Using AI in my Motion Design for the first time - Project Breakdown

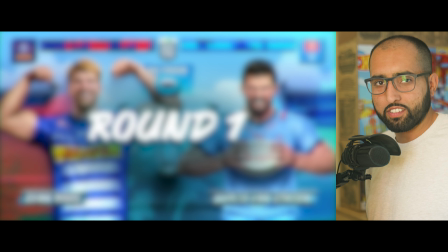0:00 This is the first time I've used AI in any kind of project. Without it, it wouldn't have been possible. This would not have been possible. Today I'll be breaking down a project where I used AI for the first time. Very much turns out that AI is not a one-click solution. You have to really steer it, play with it, get to a certain result, and even then, you still have to do a lot of work to get to a consistent result that is usable in a real-world scenario. So let's get into this.
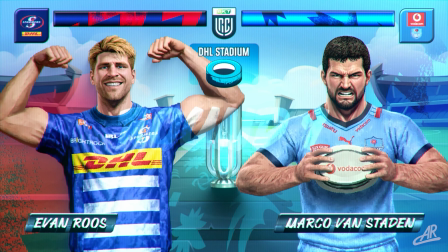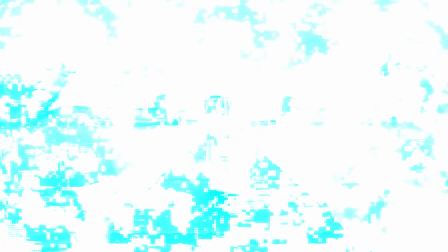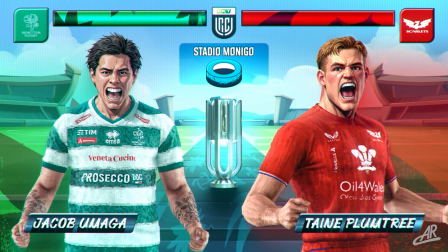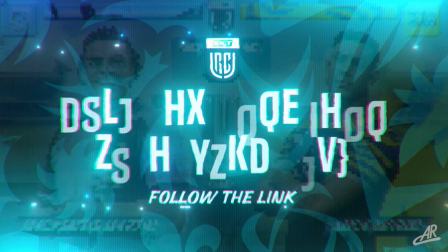There's a rugby client and they wanted to announce their next season of fixtures, but they didn't want to do it in their standard way that they've been doing it all the time. This year they wanted to try like a video game retro aesthetic. I had never done anything like this before, but I'm always keeping my eye on what's happening in the design world. And I thought, okay, this is probably possible with AI. I only had about a week to make this, and they said, all right, have a look into it. Let me know what you can find. So I start looking to Stable Diffusion, a localized solution that would probably be the best route to get consistent results. So I'll start looking it up, learning it, downloading just to get Stable Diffusion up and running. And after the day ended, I realized this is way too steep a learning curve for the time I've got.
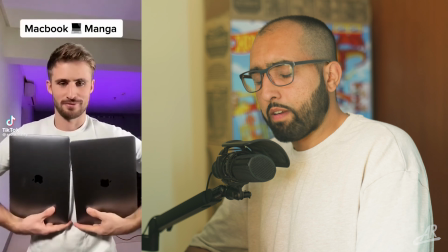1:21 This cannot be the only way. And then I had an epiphany that night. I remember TikTok have these amazing AI filters.
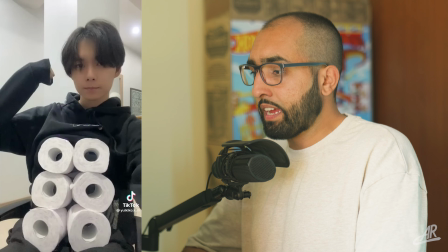1:26 And I thought, well, if it's possible to do AI filters like this with a phone, then surely there must be an app for this.
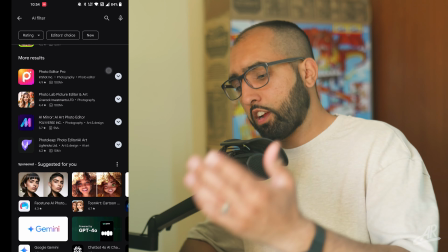1:33 And lo and behold, there was. We tried a couple, but AI Mirror was the one I settled on.
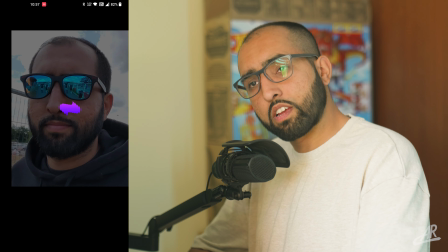1:38 Started experimenting on my pictures of myself, really cool results. I shared it with the client the next day.
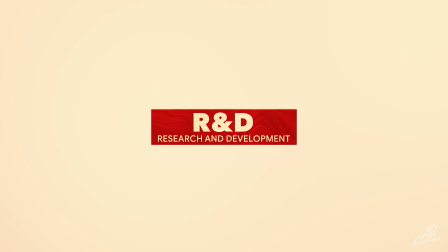1:43 They were very happy. So we proceeded. R&D. Using a mixture of filters was the way to go with this.
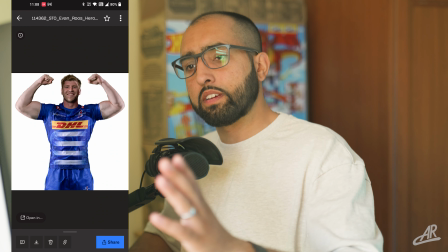1:50 So I couldn't just put a player's photo into it as a whole and just one filter and we tried that.
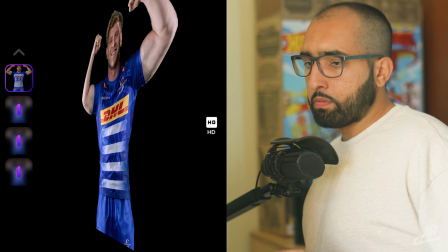1:55 That didn't work. A few reasons why. With AI apps, they have like a limited input resolution. So AI Mirror has a 960 by 960 input. So no matter what you give it, it will assess that image as if it's 960 by 960.
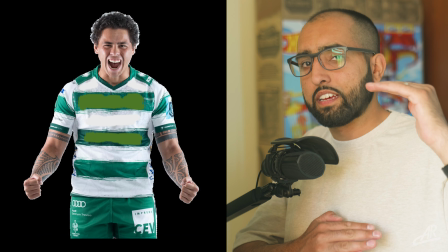2:07 So if you're going to put a full length photo in there, the face is not going to get any kind of attention.
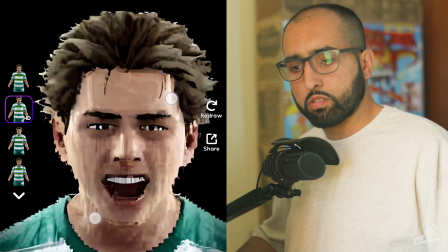2:12 The faces were coming out weird and blurry and had no likeness whatsoever. So I started putting in different parts of the body separately.
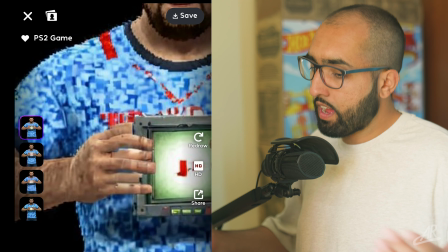2:18 So the face, certain hands holding balls, because hands and AI, we are kind of now getting there, but a year ago it was still a bit dodgy.
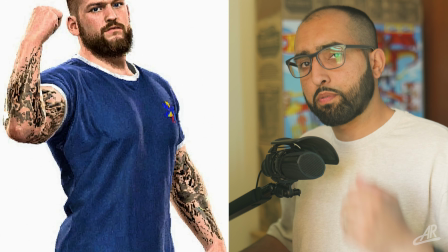2:25 I put in the hands separately. Tattoos, I'd have to put that in separately. I had some issues with that. I'll talk more about that later.
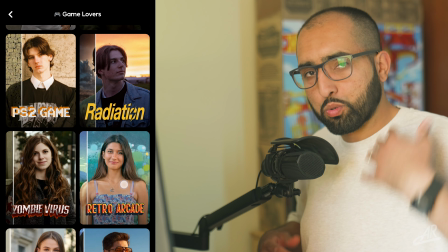2:30 I had to put in the faces into its own filter and the torsos and the shorts into a different filter because the kits had to be pretty much spot on.
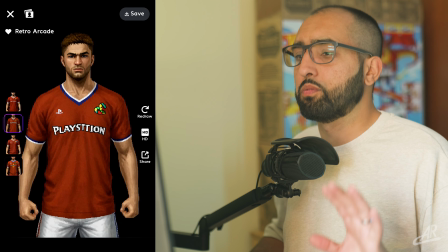2:37 Can't really change it at all, stylize it much because it would just start putting PS2 logos on it and just garble.
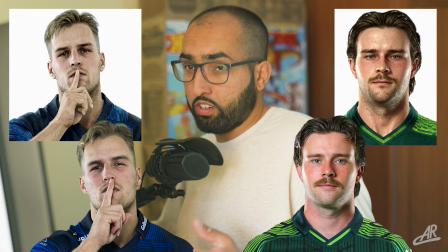2:43 If you try to use the same filter for the faces, then the faces looked way too uncanny, like PS2, PS3 kind of level.
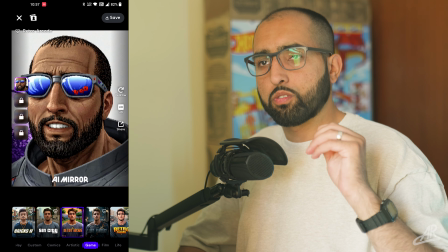2:49 And we wanted to keep it to the pixel, 90s era. So I had to use a different filter for the faces and a different filter for the kits. Look dev. Okay, we found the right filter, but now we have to find a generation that works.
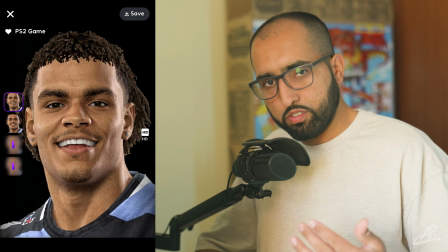3:02 So with these models, you have to generate, see what it gives you. It gives you 4 options. You're like, I'm not sure about that.
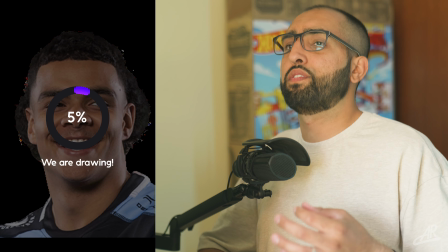3:07 Then you hit, okay, 4 more, please, 4 more, please, 4 more, please. So it was like that with all of them. And sometimes the pose we were using wasn't understanding it. So I had to go through many different versions or try a different photo. And then in the end, I had a folder full of component images from each player.
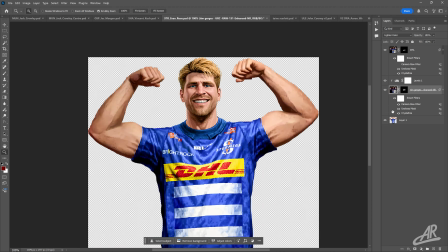3:21 And then I had to take that into Photoshop and then try and merge it together using layer masks and clone stamping and Photoshop behind the scenes. that would be the torso.
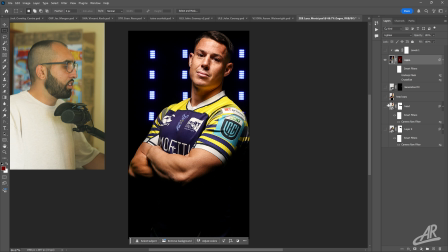3:29 This would be the head by itself. There's the guy himself. And then I just put these on top and that's how it works.
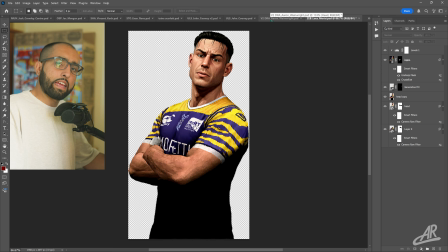3:35 So using the original image, I was able to scale up the head properly, get everything in proportion.
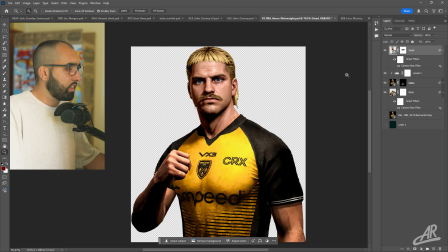3:40 Here's another example. This is how I cleaned up his logos. I had to place that on nicely.
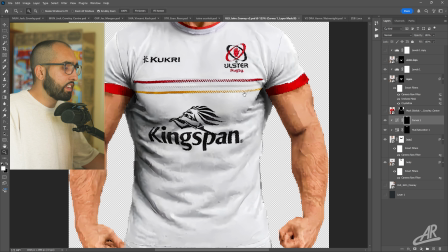3:50 Logos, body. He's got detail around his face and then his body, the arms, it kind of breaks down a bit.
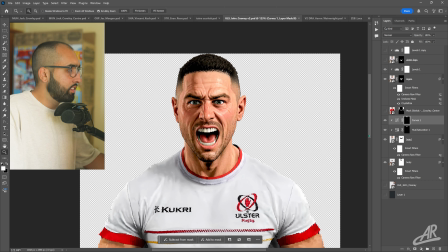3:55 You are looking mostly at his face. So that works. And there's a lot of layers here. That's the photo we were working with.
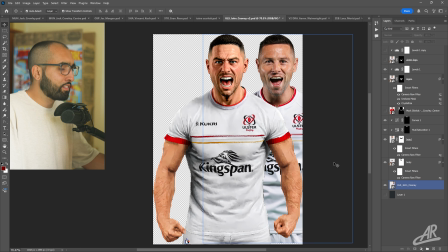4:01 The resemblance is pretty nice. And it's stylized enough that it's not uncanny. It's just nice on the eyes.
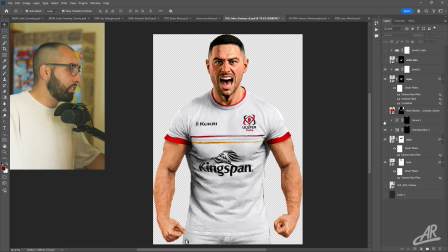4:06 You can see how many things you have to do.
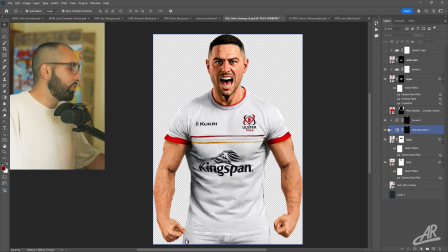4:07 It gave us actually brown hair, how to hue it down and just on the hair. Here we go.
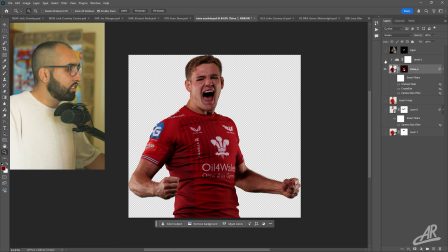4:12 There's the logos from the original image. That's the original image. You can see that's kind of what I got.
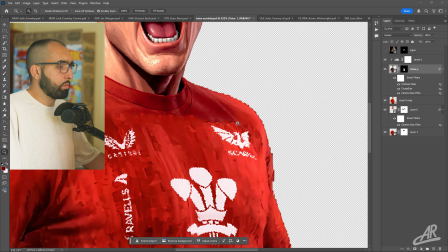4:17 And then I used clone stamped it just to merge that seam over there. That's the original.
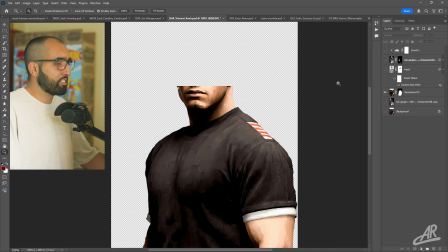4:22 Can you see the face it gives you if it's low res, you get very different results from the face.
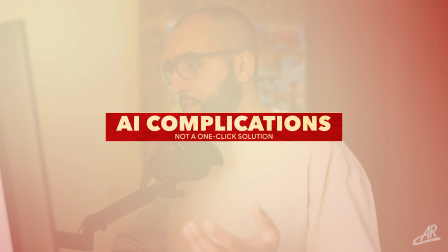4:27 So, pretty close resemblance. AI complications. There were differences, like skin tones were different, hair tones were different across the components. So you'd have to put them together, use camera raw to hue shift and merge and clone stamp.
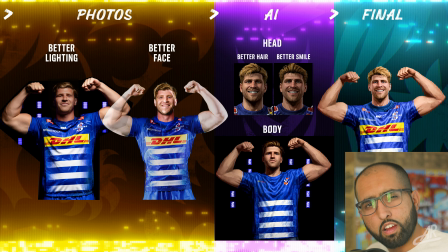4:40 Some iterations had great hair, but a funny smile. And then the other iteration had a great smile, but silly hair.
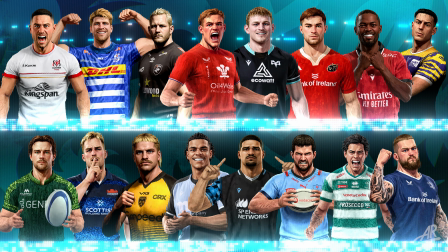4:45 So I had to break it all up and really jigsaw it together. So it definitely was not a one-click solution. AI is just a tool, is what I found here. It's just a tool that you have to really steer and guide to your intended result. And even then you have to do a lot of the lifting yourself. Kit logos. Kits are sprinkled with logos, sponsor logos, kit logos, all sorts.
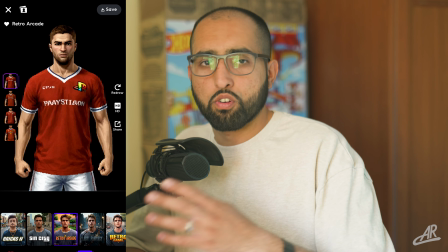5:06 This was not computing in the app. It was just giving me back broken logos. They weren't adhering in any way, shape or form. I had to clean the kits up. So at first I was cleaning it up in Photoshop with clone stamp and that.
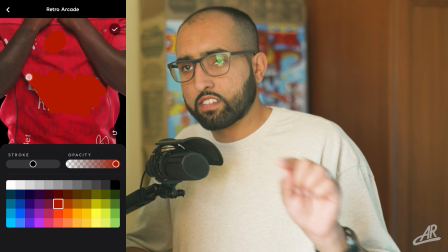5:17 But then in the app, they've got a little brush tool where you can annotate and brush over images before you generate. Towards the end of the project, I was told, no, we actually do need the logos on it. So I ended up using the crystallized filter in Photoshop, I think it's called,
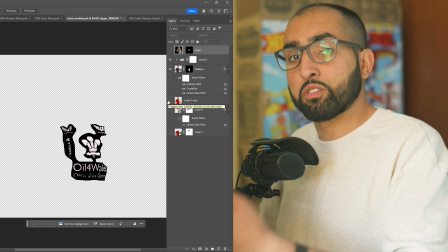5:30 to superimpose the logos of the original image, and that integrated really well.
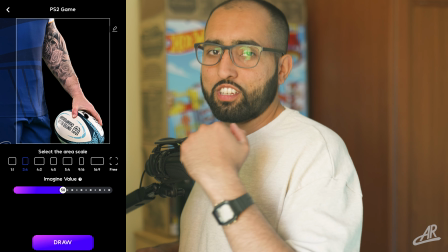5:36 Tattoos are also intricate, and no matter how much I cropped it down to just the tattoo, it would just give you like checkered patterns or just some random things.
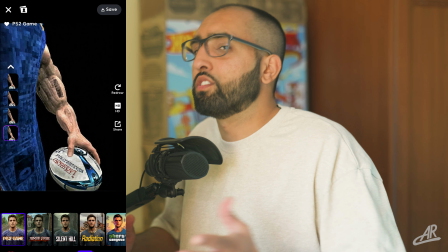5:45 I think very rarely you'd get something that was kind of resembling the original design. Tattoos are a part of your identity.
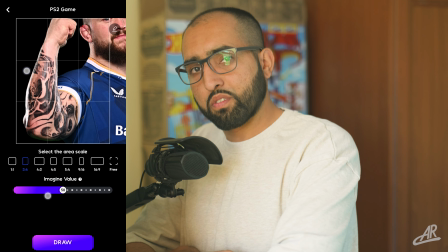5:51 If you've got a tattoo covering your arm, that tattoo is part of who you are. So it was very important to try and be authentic.
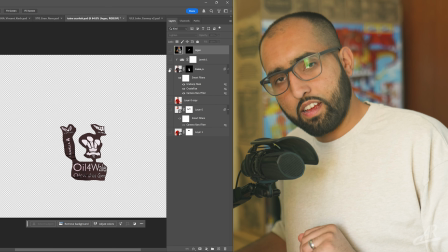5:57 After trying with AI several times, I ended up using a similar technique as to the sponsor logos and using a filter in Photoshop from the original image.
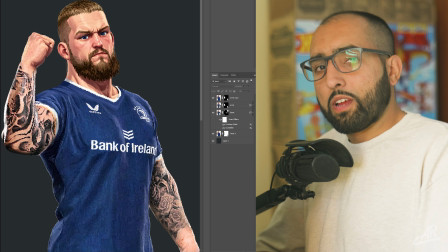6:05 There was a lot of Photoshop work here, a lot of photo manipulation, which is what I used to do before I got into motion design. So I had a bit of experience there. Time for After Effects. So that was how I made the roster of players. After that, it was just make the rest of it, make the UI, make the stuff in After Effects, which is straightforward.
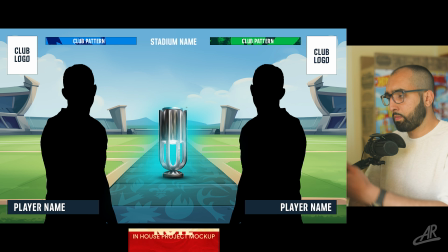6:20 I used a lot of reference from Street Fighter, Tekken, Mortal Kombat. The background was provided by their in-house designer, shout out to Lucy.
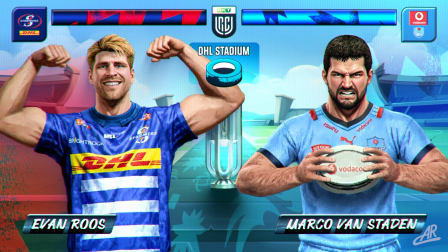6:26 And then I just used the different assets of the brand to populate the composition.
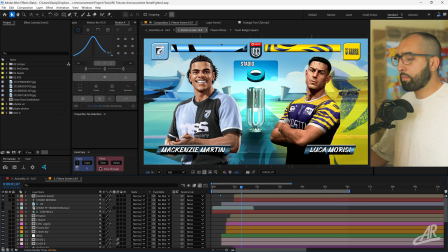6:31 So looking at the project, we can see I created a template system so that any player could be hooked up with any other player.
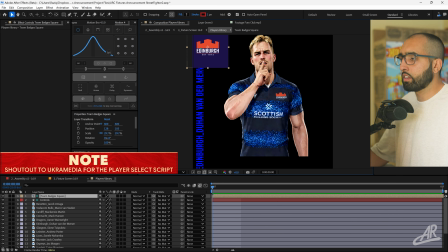6:38 I had all the players lined up, and you can see the logo's there, the name of the player is here.
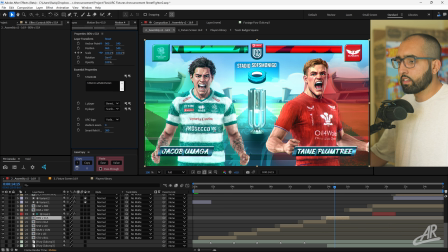6:43 I can change the name of the stadium here. I can make the left player something else.
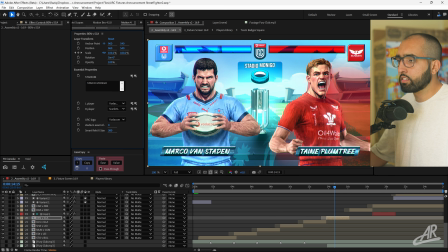6:48 Everything changes. The name, the colours behind him, the health bar, the logo.
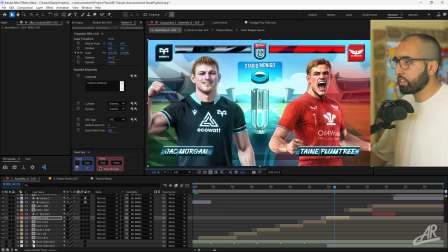6:53 And it's just cool. Then I had a couple of extra things, like they've got regions. One version goes to South Africa broadcast, one version goes to Europe.
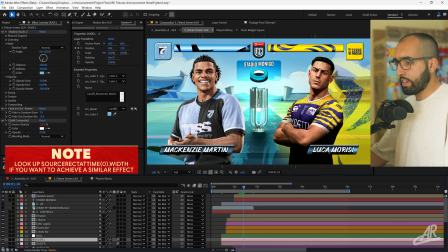7:00 What else do we have? Auto-sizing boxes, just using emboss layer mask and using auto-size based on the length of the texts.
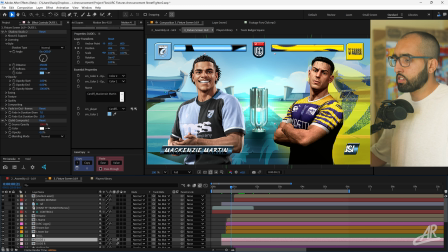7:08 These patterns in the background, they're just using a displacement map, using the background itself. The trophy's got a wiggling light and a wiggling shadow, just to indicate some kind of fire or intensity or some kind of energy. I'm never one to use template projects, but because of time, let me go to Storyblocks, and I found a good one to have this retro filter.
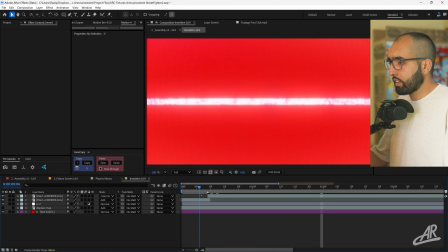7:26 I was able to grade it and tune it to my liking, of course. Have this texture on top.
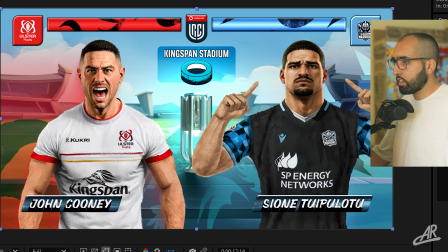7:31 Carried the aesthetic quite well. If you turn it off, you can see how it looks with and without it. Just makes it look a bit more like a CRT. How about that intro? The intro logo, they want to call it URC4. So what I did is I created a simple text version of that, and then I put that into the app thinking, okay, they might give this nice embossed, stylized, retro logo from it. It'll be like amazing. And that didn't work. It wasn't giving me anything. It was just giving me the same thing back with like slight changes. I tried maybe 12, 13 times. Feeling a bit defeated, I thought, okay, you know what? Why don't we just image sequence this?
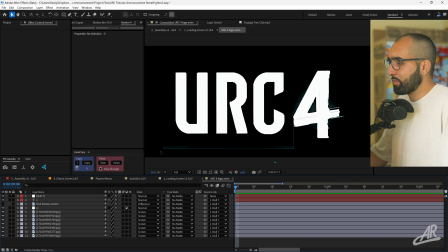8:04 You can see, I put the image in, didn't do anything with it. Just looks the same. AI played with the 4 a little bit, and it was just enough for me to get this kind of look.
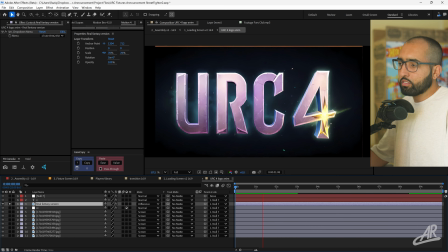8:11 And I had this was kind of cool. But it wasn't the vibe that we're going for.